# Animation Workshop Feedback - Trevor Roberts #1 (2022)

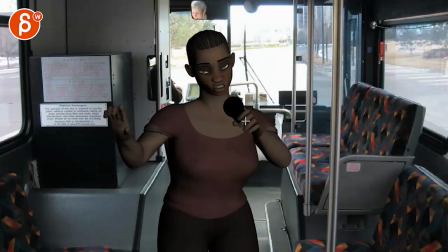and then yeah it's almost like a little pop and i don't know if that's an ik arm again there where it kind of holds too much i'm gonna try the silhouettes kind of forearm overlaps with the upper arm so i'll either bring this you know you want to break the arm either down
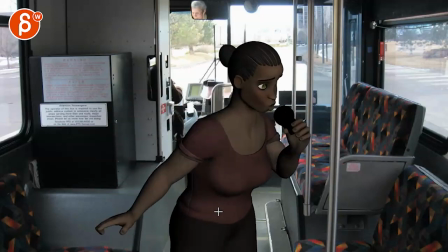or below to see the structure of the arm that gets a bit better in terms of timing but then it gets a bit wavy in terms of what this arm is doing especially with that turn there and
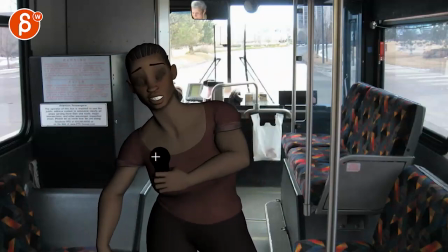then this gets to me again a bit a bit fast and almost a bit pose to pose where just everything moves over i know there's
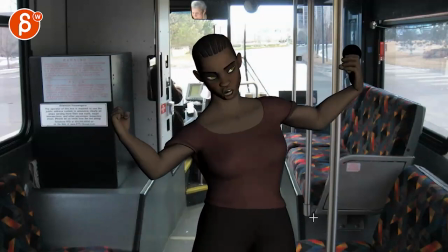a slight delay on that arm but as you play this in real time and this gets a bit too i know she wants to go out and broad
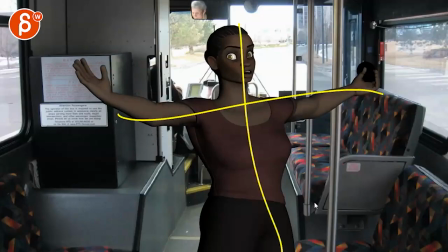it's gonna be awesome because it gets a bit twins but i think
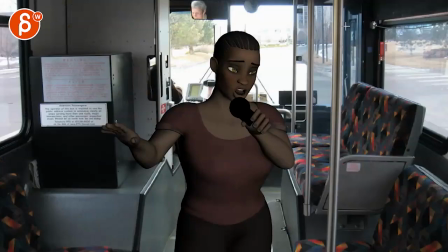what you could do is put in geometry for this pole maybe for some of the chairs and maybe there's another pole here something and then you can maybe
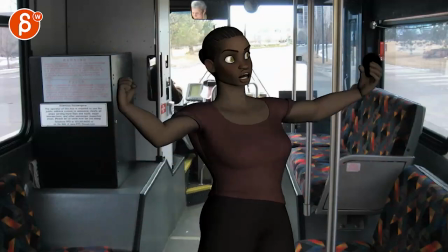play a bit more with the set where she could hold on to
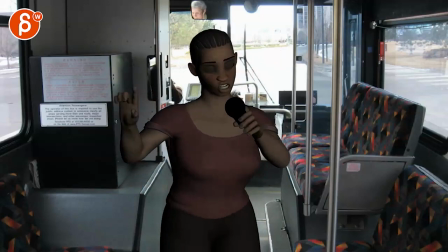something she can lean on something i think what's happening now is she is just constantly moving that's my main thing i know there's some moments where it feels like she's
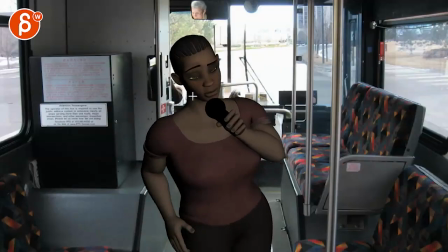stopping but like right off the bat the shot starts and it's hard to focus on what's going on in her face because immediately
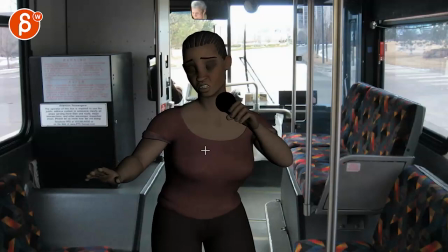stuff is moving and all of that is moving until here so okay a little bit of a pause but then i feel like that's a bit of a harsh clunky stop to
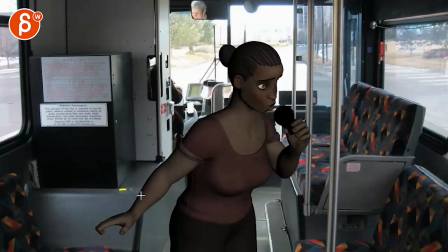the mechanics but then back into bigger move and i'm distracted by this wavy move here and then i'm following this arm
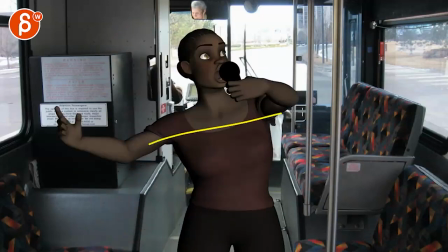and then it's another big move and then it's another big move and then that and that
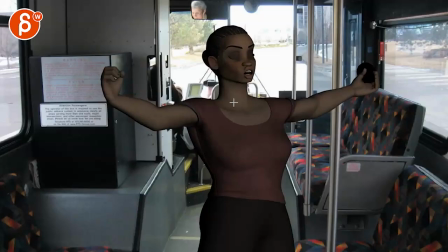with a really big eye dart at the end switching which she
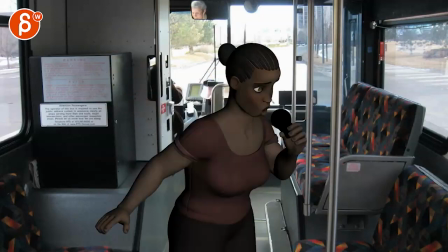pretty much looks at me and i think there's just besides that hole there it's just constantly constantly moving where hold on let me set uh
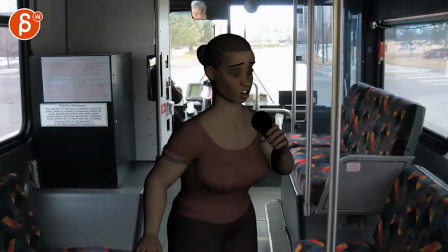timeline limits here where i feel like you want to work a little bit more on on specific focus moments where she can
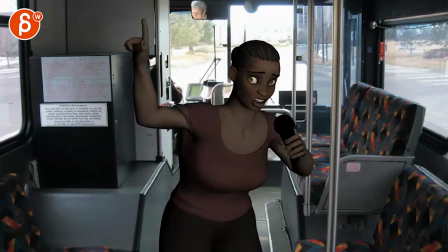talk hold and maybe play up a bit more with her face and then go back into some broader acting but where you have maybe one or two gestures total and not
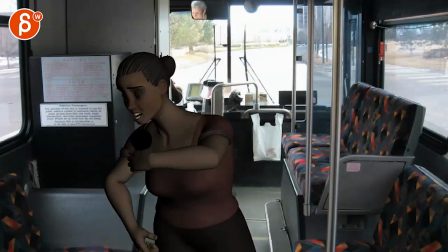something here something down here then down here then upper gesture up there down again and then a broad gesture and then another kind of a sub gesture the same of
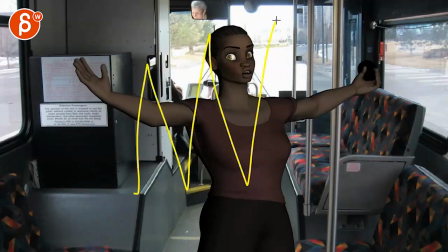the sub pose there there's this constantly she feels like she's constantly there's no like build up she's always there right off the bat
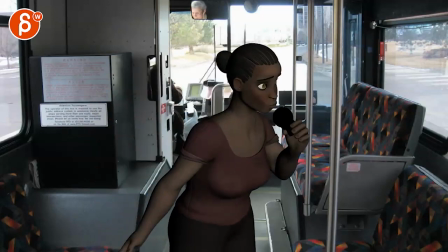we're going into that kind of level and i feel like we could have a bit more contrast in terms of what she's doing where the accents are and again maybe
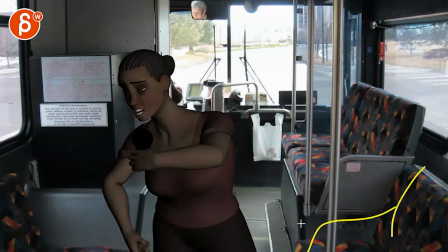play up where she is and use the set you just kind of again replicate that with some simple simple shapes or you know
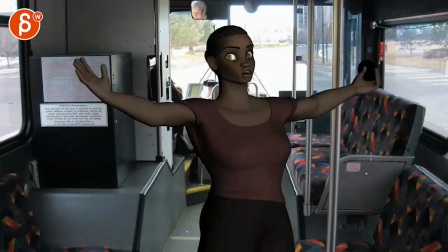Or you put her in a different environment. But visually, I would not have her over a photo.
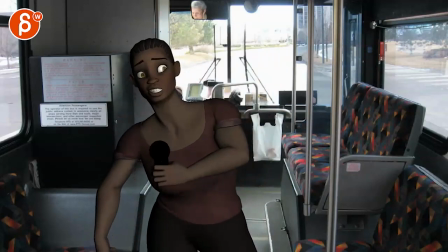The volume inside of this bus is... And I know you say bus.
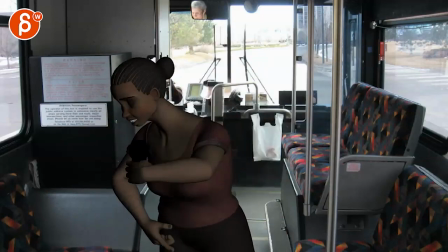I was going to say maybe she could be somewhere else. But she does say bus.
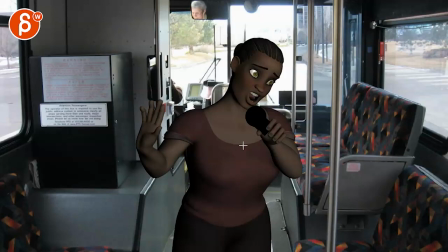Because the other thing that you could do, I know this is more work. But imagine you could stage it where it's a bit flatter. Maybe.
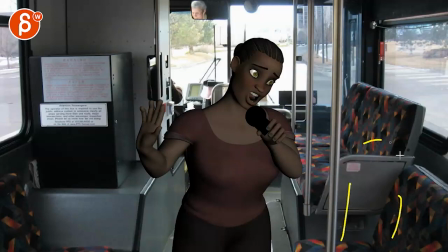But again, you put this as a CG model. and then you have people here and you don't have to really animate them but i think it could be really fun to like they're just trying not to look at her like someone's really loud in this and maybe she could have you know something
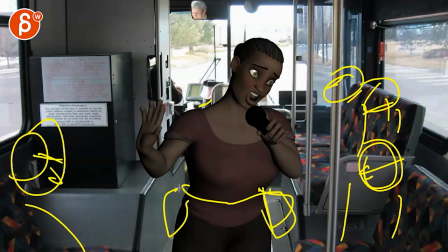with some speakers in here like sick you know push this in terms of i love performing in a bus i got my speakers around me i love to sing maybe she has a backpack with speakers kind of really you know stylize this and all of these are kind of maybe there's on the
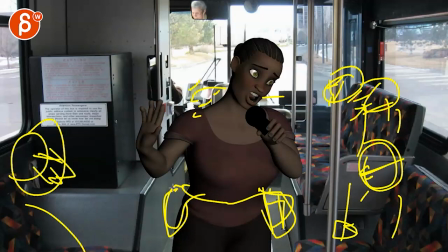phone or there's kind of looking down like i don't want to talk to this person that's weird and then you can have something where if person is here she would
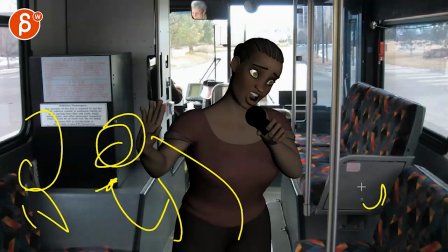lean over to talk into that character's face and then turn around and you know there's another character and then she could lean in
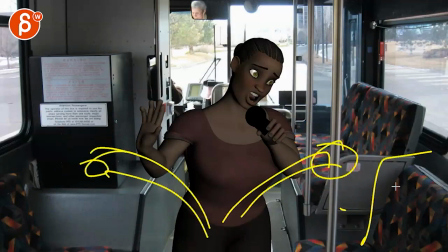there so you have a broader movements of what the body is doing some fun interactions with them and again they're just kind of there's kind of there looking down that way you don't have to do too much animation and then at the end you bring one broad thing of oh astronomical and you
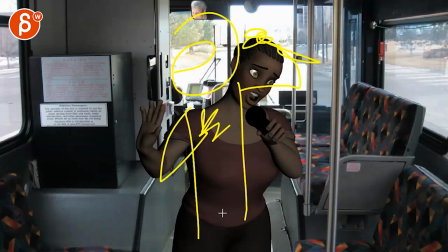You know, she has her big singing moments type of thing in terms of the posing. And I would kind of play with that since you're saying these were demo real animations. Like this feels a bit simple of character centered over a photo and that's it. Where I feel like, okay, well, we placed them in a bus.
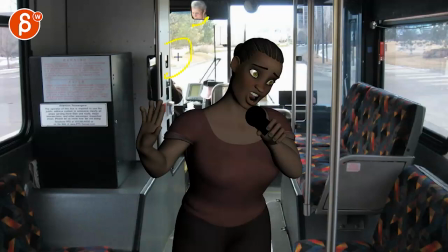What else is in a bus? Well, you got the driver. The driver could complain and look back. You got passengers. What could we do with them?
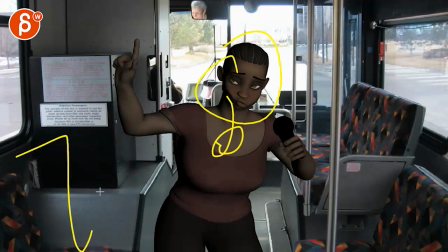What happens if you put, you know, this is the personality of this character. then you got the situation of where that character is in a bus potentially with other people so then what is the result of a big boisterous but happy and like excited person maybe in the middle of a bus with
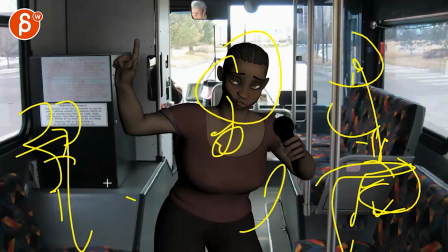lots of people who are just who don't want that attention then what happens and then you can see a kind of interaction between all these
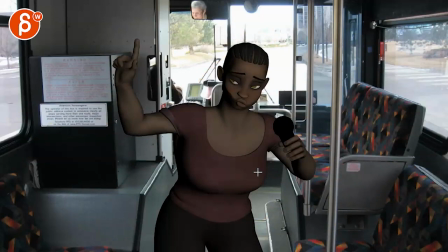characters that could be more interesting that's what i would push uh in terms of it being a demo piece but that's just me this was a lot more work. So I was going to leave it at that. You tell me what you want to do with this, how far you want to push this. And that's it, right? Thanks. All right. There's an email. You can sign up. You can start whenever you want. You can submit whenever you want. You get 16 submissions. Either way, a like and subscribe would be awesome. All right. Thank you.